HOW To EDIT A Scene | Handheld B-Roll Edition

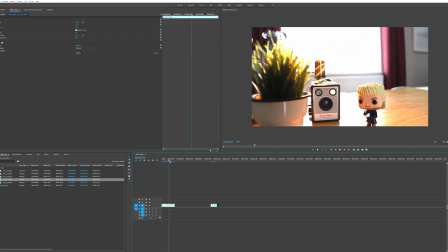That's cool. Okay. That's okay. We're happy with that. That's no worries. We're quite happy with that. Brilliant. Okay. So what we'll do now is we'll add a square onto the screen. So let's just drag a square on. Just to add that little bit more to the whole sequence itself, you could, in effect, film this in a different format, a wider format. Like a 235 or something, and then just transplant it straight into your sequence. But if you haven't done that, what we can do is we can just add bars at the top and bottom, and that just differentiates this sequence from the other sequences that you've got going off, like this, piece to camera that we're doing now is different. So that will be full screen. And then the cinematic stuff, the B-roll stuff that we've got to show what's going off, we can put bars top and bottom of that to differentiate what that is, and give the viewer the opinion that this was filmed at a different point or a different time, in a different format. And it's much more sort of, it's larger than it actually is in terms of the width of the sequence itself.
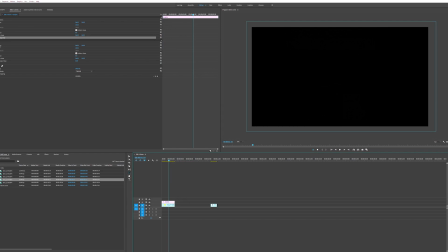We're going to make that sort of the same length as our clip, and then we're going to add a opacity mask to it.
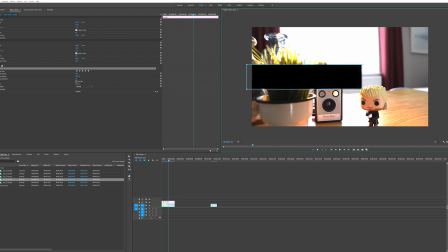So obviously we're coming down to masks, and then we're adding an opacity mask. I'm grabbing these two handles and just dragging them out like so, because I want it to be the full width of the scene. We're going to take off the feather, so now it's a flat black, no problems.
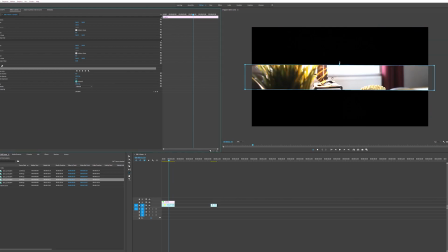And we're going to invert it as well, so that it is now the opposite way around to what it should be. And then we're going to go to the mask expansion, and we're going to expand this out to around about here.
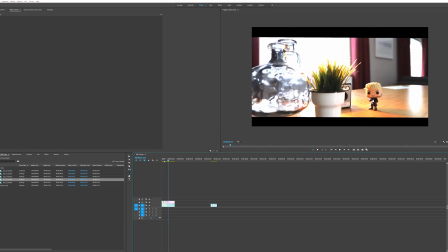Okay, so now that we've got that set, we're all good. Next thing we can do, and the reason we've done that is so that we can now manipulate this with these fake bars on.
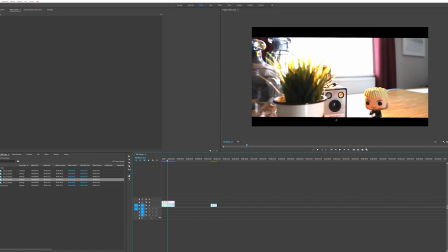Now, in essence, if you've shot it on a different format, so you've shot it 2:35 or whatever, or 1:33, you're going to end up, it's going to be widescreen anyway, and so that's going to make this job slightly different,
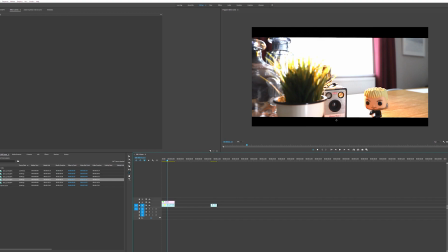and it's going to, you're going to do it without those black bars. You don't need to do it with these black bars. I haven't shot it in this, so I'm adding them in to make it look a little bit more like it was. It differentiates it from the rest of the fake video that we've already shot that's not got these on. Hear me out here. So obviously it's not straight, the horizon isn't straight, so what we're going to have to do is we're going to have to straighten that out, just because I'm not happy with the fact that it's slightly an odd angle as I move across the little Kiefer Sutherland that we've got going off. I just want to straighten that out, so it just needs to look a little bit more like it's been a controlled shot rather than a handheld shot.
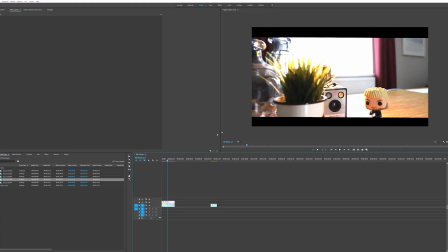So next thing to do is to get a guide in, because we know that this scene is not quite straight.
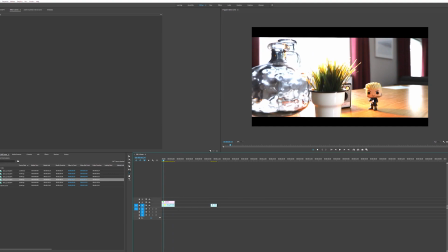We can see from the beginning it doesn't look too bad actually, because obviously the angle we're at is going to look slightly janky, and this table's a different place to this window ledge, so it's going to be slightly off.
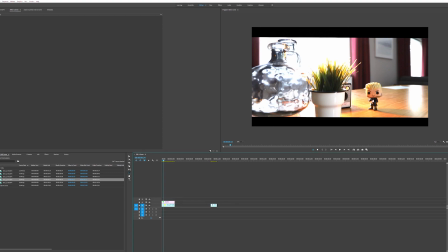So we're going to ignore the table. What we're looking at is this guy Kiefer. We're looking at the lamp, and we're looking at the windowsill.
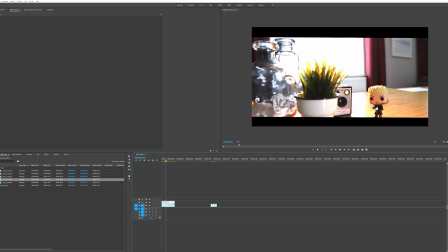And as you can see,
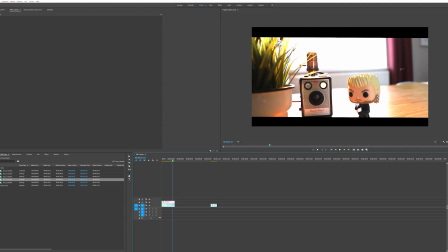when I noticed when we got to the end, you can see how out of line that is, which means he's also out of line. So it looks like we're almost on a sinking ship. So we're going to fix that. And the way to fix that is we're going to go to guides, which is this little show guides icon here.
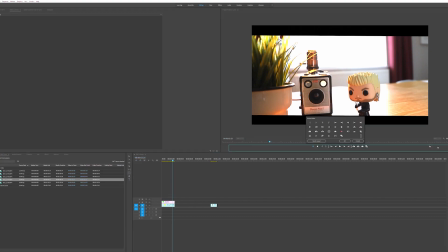If you haven't got it, go to your plus editor button, which is here. Look for this guy, drag it on, and then you're all good to go. So once it's on and it's all done and dusted, we're going to click. Let's get the icon. We're going to click this icon here. We're going to click the actual scene itself.
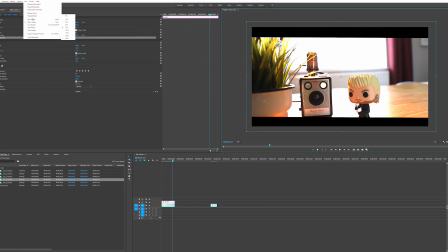We're going to go to view, and then we're going to go to add guide.
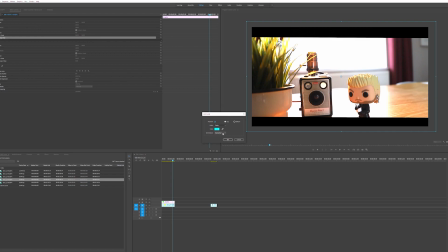Don't worry about any of this business. Just make sure it's selected to horizontal and not vertical, and then click OK. And then we end up with a guide that if you hover over, you get a little like sort of I can move you about line. So what we're going to do is we're going to just jump to the end of the scene and go back one frame.
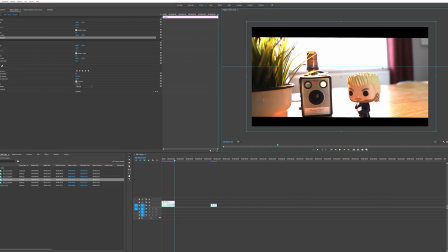And then we're going to position this guide so that the guide runs through this corner, because that's the corner we're going to use to move everything up. So effectively it's like a triangle. It's going to start here and it goes out into the width here, so it's very pointed here and it's the widest point over here.
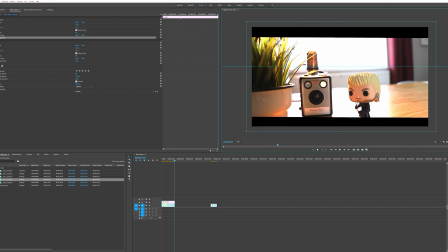So what we're going to do now is we're going to go to the beginning of the scene.
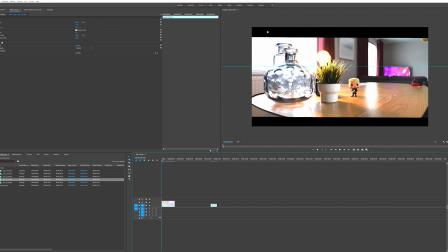Make sure our clip's selected and not the black bars. So we've got our clip selected. Then we're going to go to the rotation, and we're going to add a keyframe in.
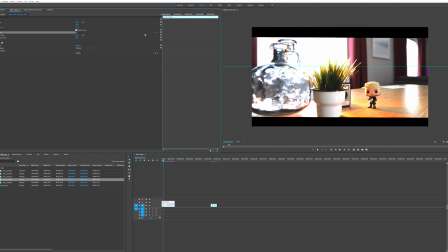So let's undo that keyframe and make sure we're at the beginning of this scene. We are, yes. And we're going to add a keyframe in, like so. We're then going to scoot all the way to the end, go back one frame, add a keyframe in.
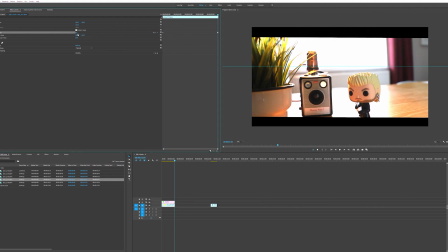Now we need to straighten this up, so we're going to start. I like to start with like 2 degrees. And I just like to see what 2 degrees does to it. So I reckon it's probably 2.5 maybe, 2.3. So I think it's 2.3 degrees.
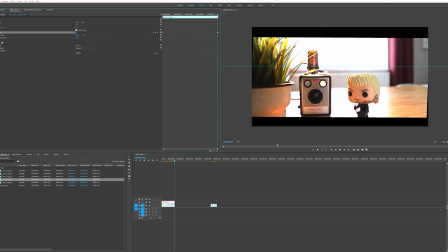And in essence, what's going to happen is, as you can see, if you watch this figure here,
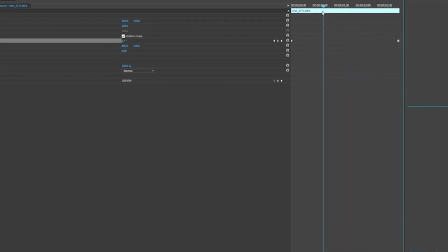you'll see it moving down, because as I get further towards the front of the clip, towards the beginning,
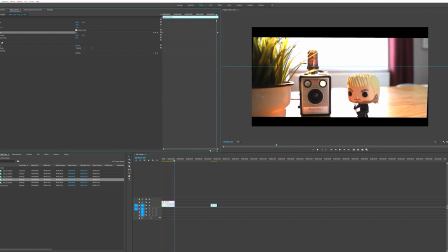you can see it goes back to zero. So what it's doing now is Premiere Pro is keeping that scene basically set to level, which is pretty cool. And effectively, what we're going to do next is we're going to get our Kiefer Sutherland guy.
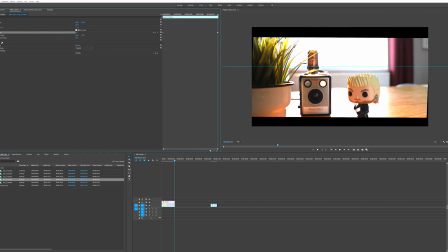We can see how it's sort of janked it here. So what we're going to need to do is we're going to need to come back to the beginning of our scene.
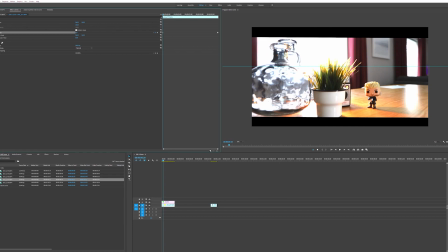So let's go back to the beginning of our scene, and we're going to need to put a scale icon in, a keyframe in.
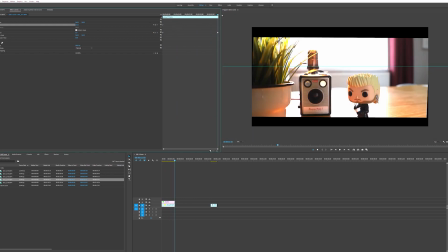We're going to go across to the end of our scene, and we're going to put another scale keyframe in.
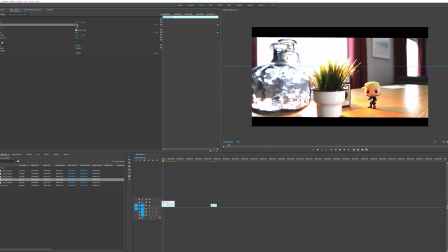So first keyframe, what we're going to do is we're going to say this wants to be 120.
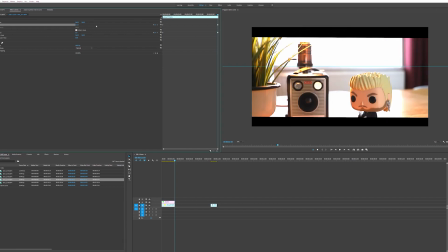And then this keyframe, I'm going to make it 130. Now, there's a reason for that, a very good reason for that, actually. And that is that I'm going to use this to try and keep Kiefer slightly into the center of the frame.
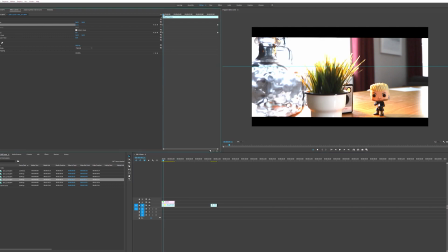So what we can do is come back to the beginning of the keyframe again. We're going to go to position.
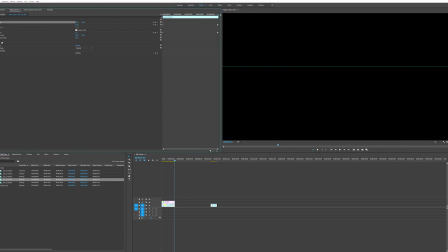We're going to hit a keyframe there, back to the end, and then we're going to hit keyframe on there again.
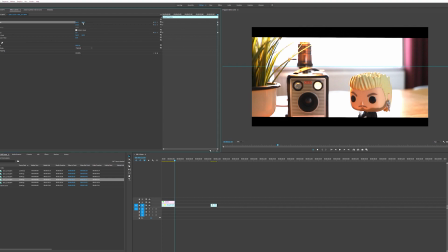And what we're going to do is we're going to make sure that we adjust this so that Kiefer is more in frame
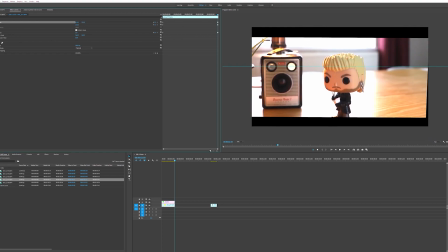and more in the center, like so. So what happens is we've got leveling, we've got zooming, and we've got moving all at the same time, along with scale.
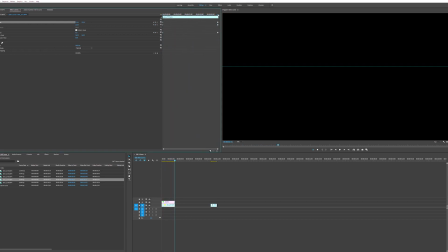So the scale's coming up, the movement's coming up, and Kiefer is coming up, effectively.
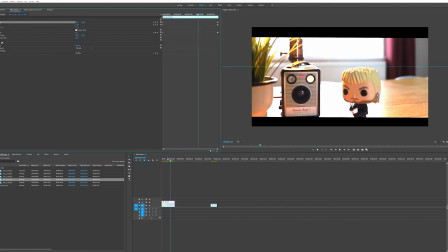So what we've ended up with is we've ended up with a shot that looks like this.
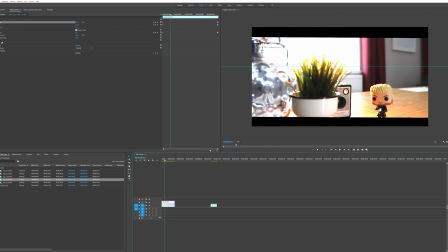Now, we also need to make sure that the beginning of this keyframe, what's the scale on the beginning of this keyframe?
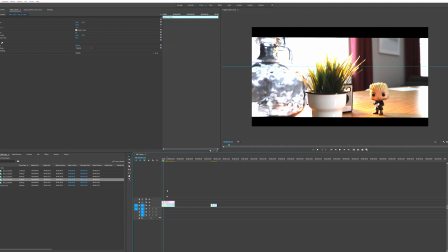120. So we need to click on this one here, and we're just going to do a standard no keyframe.
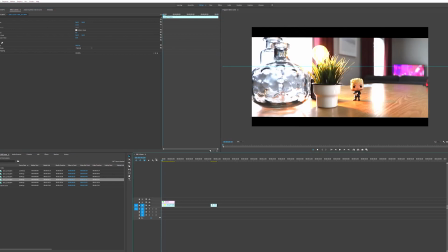We're going to boost it to 120. And that means that it matches the next frame on.
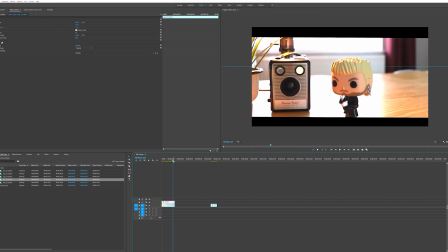So it doesn't look odd, like we've jumped massively.